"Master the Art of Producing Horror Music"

Looks like it's Halloween. Whatever you think about it, it's not really part of my culture. I'm Italian, but it kind of is since I moved here in the UK. It's always a great time of the year to catch up on some horror films, and I'm a huge fan of the genre, so I'm quite happy about it. For the occasion, I thought we could practice some horror scoring. I put together a little clip with scary footage that I got on Artlist. And I thought we could practice some horror scoring using some Sonora cinematic libraries and libraries from other friends. We can explore some of the tricks typically used by composers to make music sound scary. And let's do that when I'm back in the studio. Look how beautiful the seaside of Edinburgh looks in the early hours of the morning.
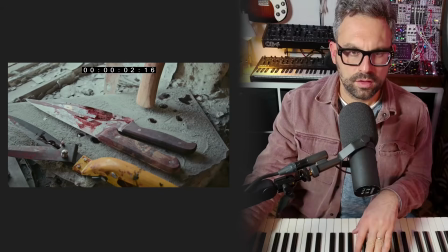[0:46]
And that is my dog running away, so I gotta go. Okay, here we go. This is the scene that I put together.
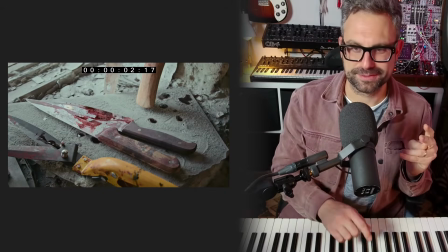[0:52]
Let's have a quick look. If you're scared of clowns, don't watch it. Got some bloody knives and tools.
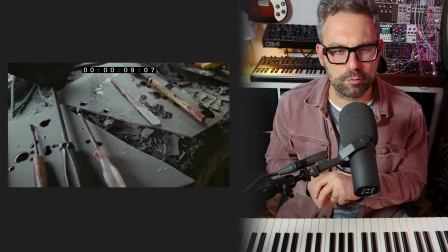[1:01]
Something very wrong is going on here.
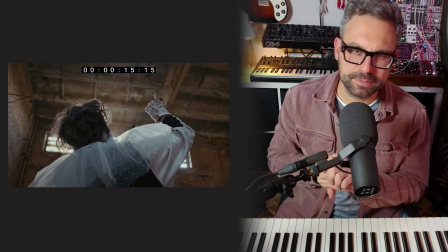[1:05]
Got this paddle where we get a hint, a glimpse of the character, which is an evil clown.
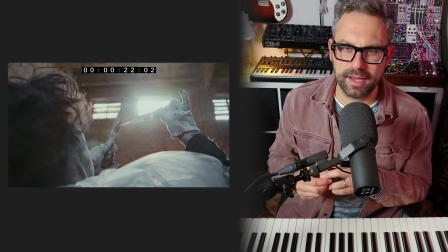[1:14]
Playing with some knives, not good.
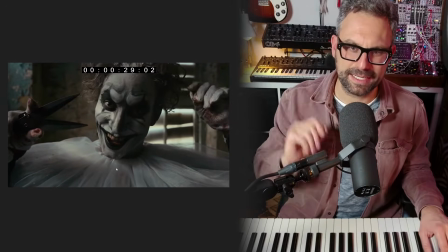[1:20]
This is the first time that we see the character in the face.
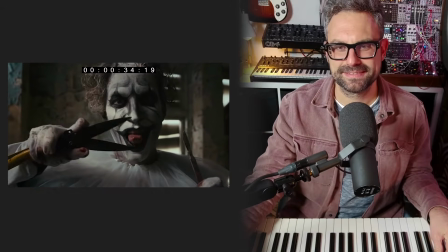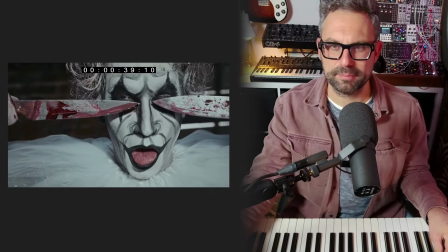[1:32]
Again, playing with blades.
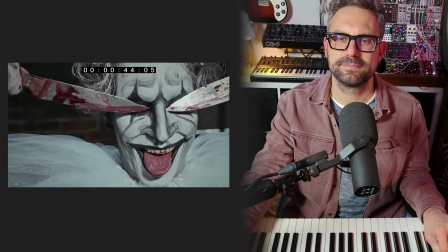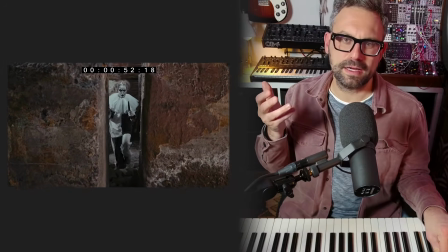[1:41]
Now here is looking in the camera, coming towards us, so I'm gonna want some really big tension build up here.
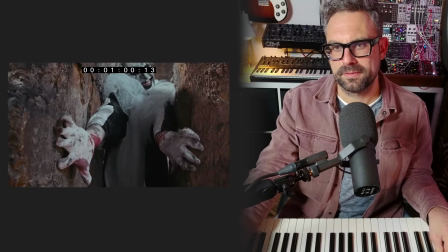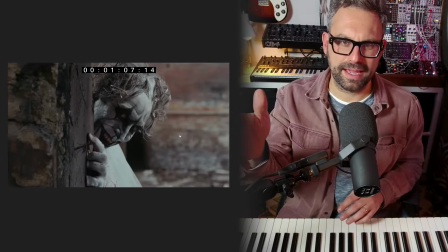[1:57]
Manic laughter, cut to black, and comes back. So we're gonna want like a big jump scare at the end over there.
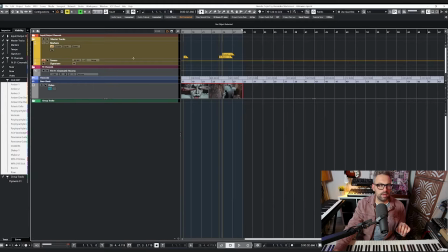[2:04]
Let's start playing with this. So that we can focus on the music right away, you see that on my Nuendo session or Cubase session,
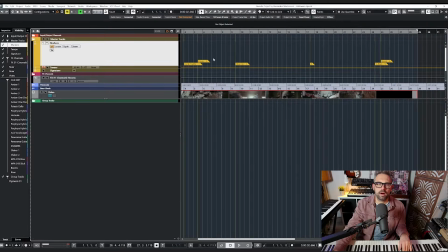[2:13]
I already have some markers going on. I already found a tempo map that works with all these cuts so that we can go straight to working with some music. What I want to do with this is to give you 4 different tips to score horror.
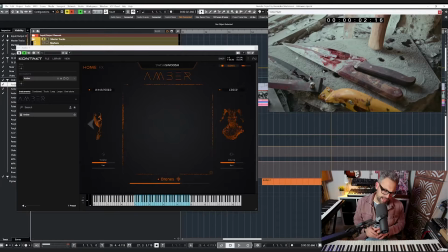[2:27]
Let's get started. The first tip that I have is to embrace silence. Using silence effectively is really one of the best things that you can do, one of the most important things that you can do to make something feel scary through music.
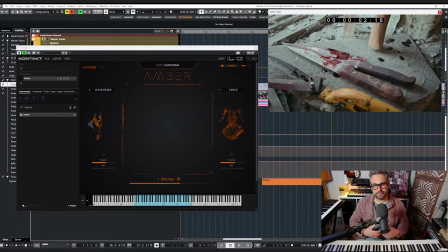[2:40]
I'm gonna do this starting the scene with Amber, which is the king of creepy soundscapes. I have this patch over here which has creep on one side
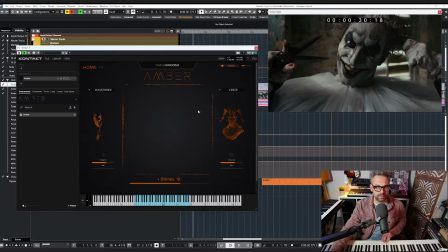[2:55]
and whisper to the other.
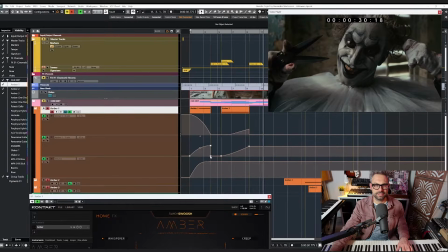[2:59]
And you see that I drew automation on my session so that it kind of moves with the scene,
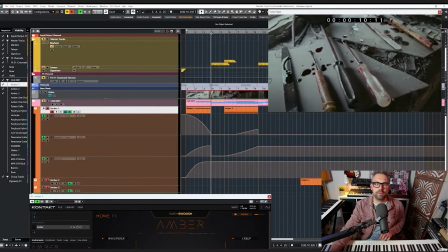[3:06]
but I wanted to stop abruptly over here when we get a glimpse of this character through the paddle.
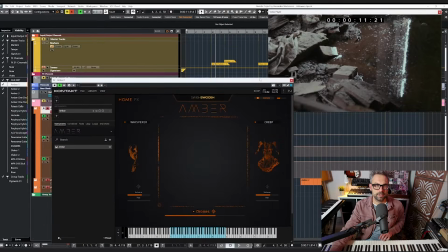[3:12]
Let's see how it works.
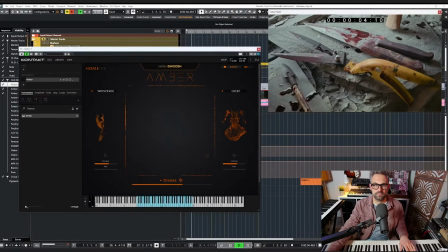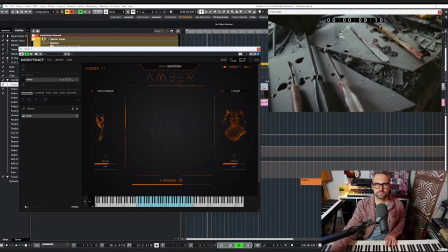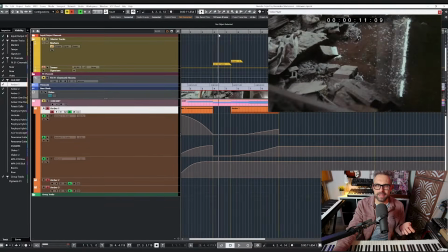[3:24]
I want to introduce other sonic elements in this space over here, and leaving these silences leave space for them.
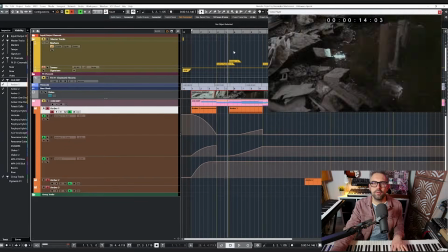[3:31]
And I did the exact same thing when he's playing with the knives over here.
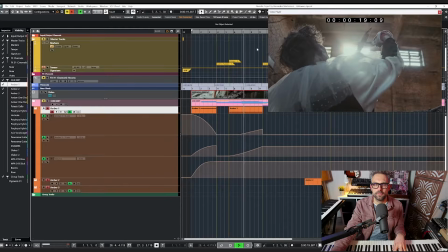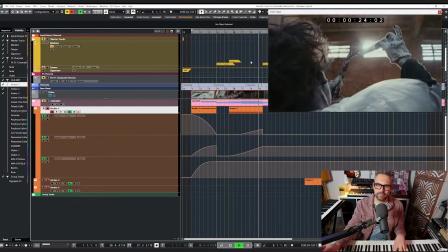[3:42]
Up until we get to this close-up.
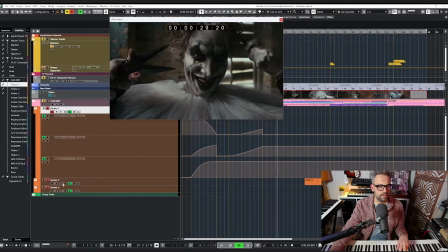[3:45]
And towards the end over here, I've added a couple of different layers.
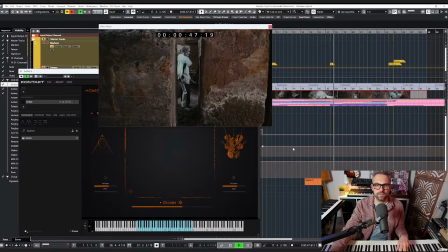[3:53]
Here's for the session.
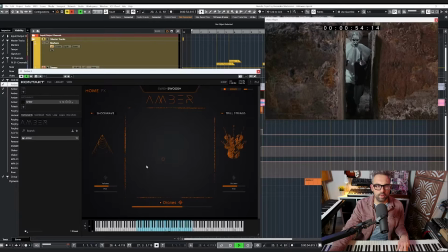[3:58]
Here I have this shockwave that moves towards these trill strings.